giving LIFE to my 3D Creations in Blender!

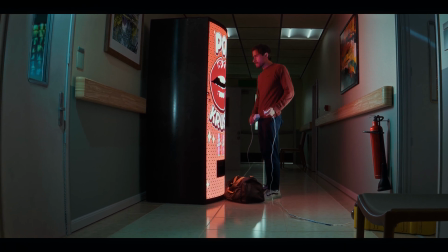0s
Lately, I've been spending some time building the sets for my upcoming animation film, but some of the objects are missing a soul.
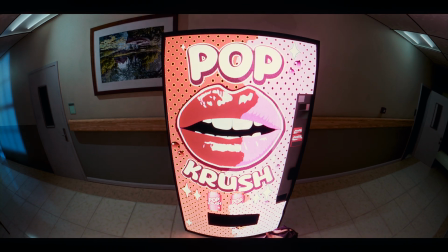8s
Let's bring this vending machine to life.
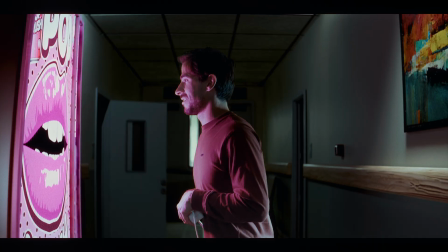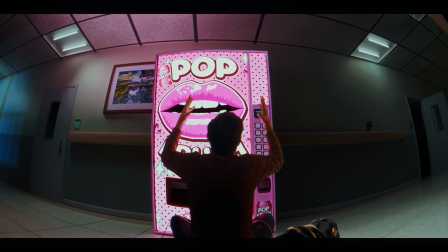16s It's alive!
In my upcoming short animation film, I need a lot of 3D props. Most of them are background items, so I usually grab them from Blender Kit as they are,
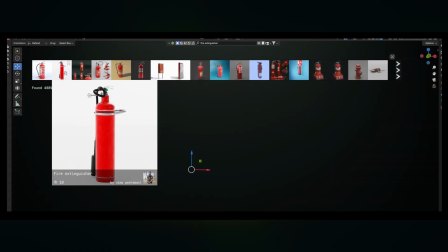30s
without making any changes because the audience won't really notice them. They're just in the background. But when a prop is a focal point where the audience is looking directly at it, like this vending machine will be,
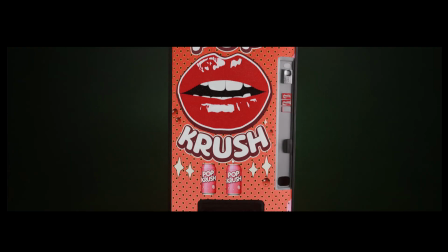44s
it becomes crucial to add some of that pixar magic. This vending machine is missing charm, depth, a bit of soul to fit the story and capture the audience's attention. So how can we add personality and life to an object? Before we dive in and make those changes to our vending machine, let's explore how Pixar achieves this effect in their films.
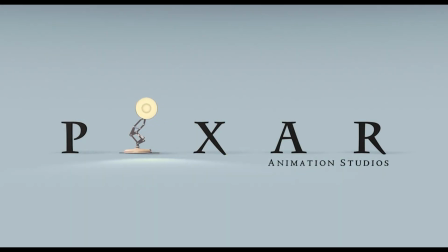66s
Pixar often gives props human-like features or behaviors making them relatable,
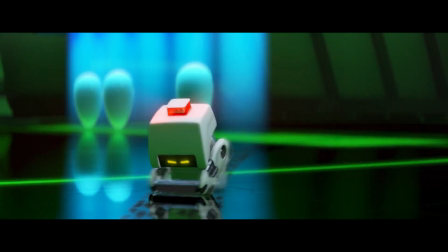71s
humorous or endearing, which adds to the scene's emotional impact.
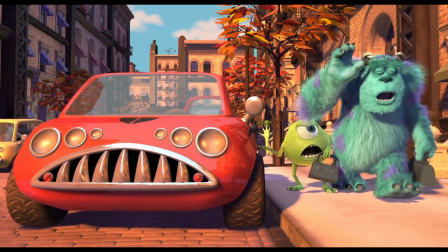76s
For example, Mike's car in Monsters Inc is like an extension of Mike's personality.
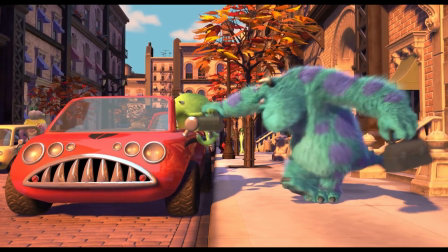82s
Quirky, a bit overconfident and charmingly imperfect. Then we have the doors. Each door in Monsters Inc. isn't just a portal but reflects the personality of the child it belongs to,
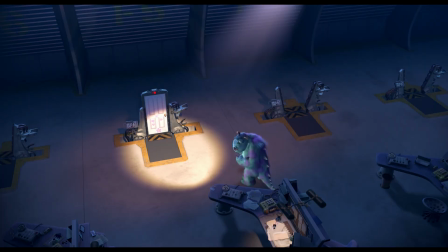95s
with stickers, scratches or colours.
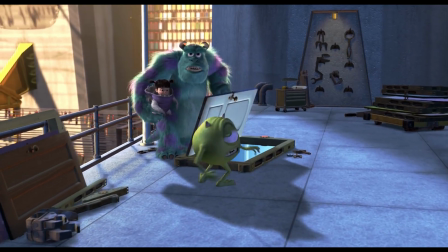98s
The doors themselves come to life during the high energy chase sequence, adding humour and personality to the scene. Using these ideas, let's apply similar principles to our vending machine to make it more than just a prop.
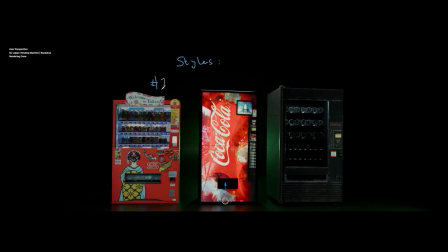112s
It should be a character that contributes to the scene. I chose a basic, slightly generic vending machine designed for the base. It's not too functional, because I want to add a softer, more human touch.
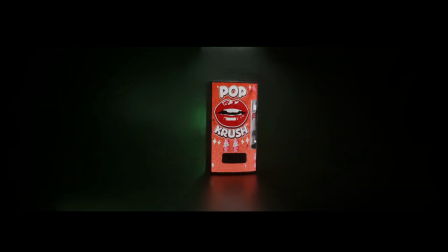125s
After some time, I came up with this design, but it's lackluster.
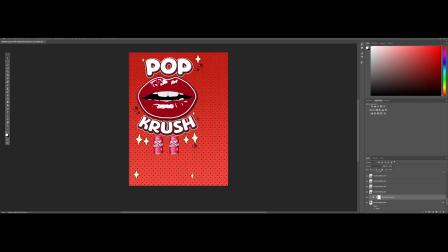130s
It needs some charm. To humanize this, I decided to change the graphic, so I went to photoshop to jazz it up.
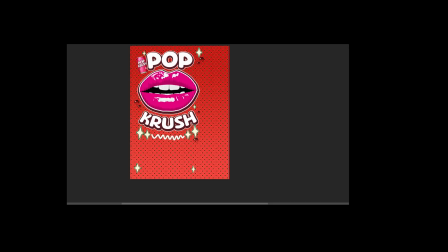139s
I chose the name Pop Crush, a name that feels whimsical, but I thought the red didn't really suit this name, so I changed it to pink. To add character, I gave it a feminine energy to fit the story. It'll make sense when the film is released,
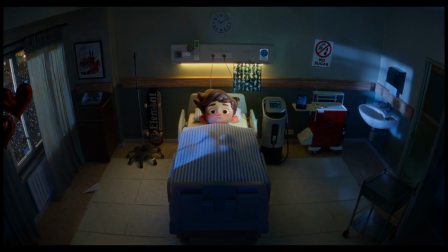157s
but this machine is meant to lure an injured boy out of bed with a tempting forbidden drink.
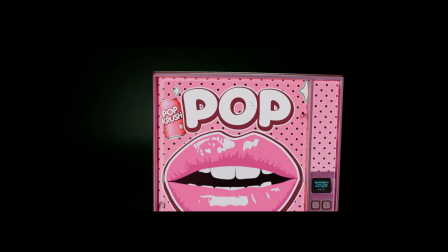164s
Then adding human-like features,
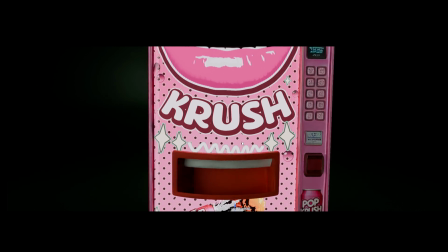167s
I gave it eyes using elements that could resemble them and emphasize the mouth through the dispenser area. Now onto the tricky part, the animation. I am undecided if I want the vending machine to have overly human-like movements or should it stay more realistic with subtle character traits.
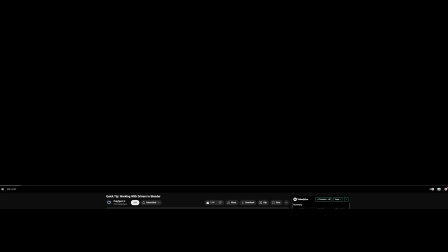189s
To cover both options,
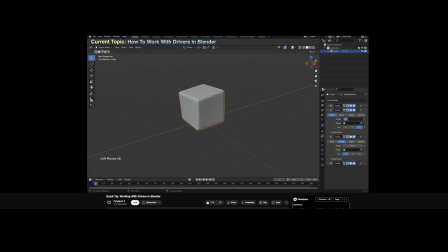190s
I followed Polyforge tutorial to create a driver that lets me move the machine playfully if I go the cartoonish route.
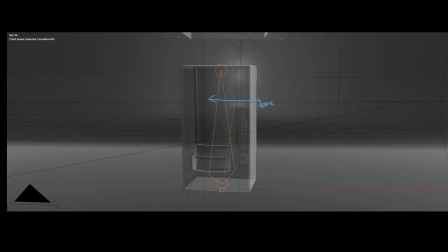202s
But I also added a bone system for a more realistic vibration effect so later I can decide which approach best fits the scene and I will have the option. You can download this model for free if you want through the link below. If you want to donate some money which I'll use to fund my film that would be much appreciated. Thanks. I think each choice I made adds to the character and hopefully it will translate
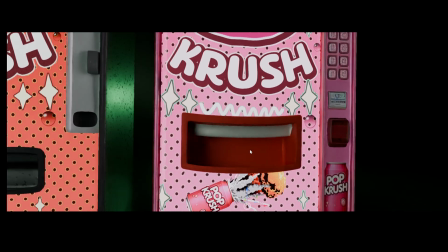230s
well in my film when it eventually comes out sometime later this year. Giving an object personality can really elevate the entire story and make the world feel more cohesive and engaging.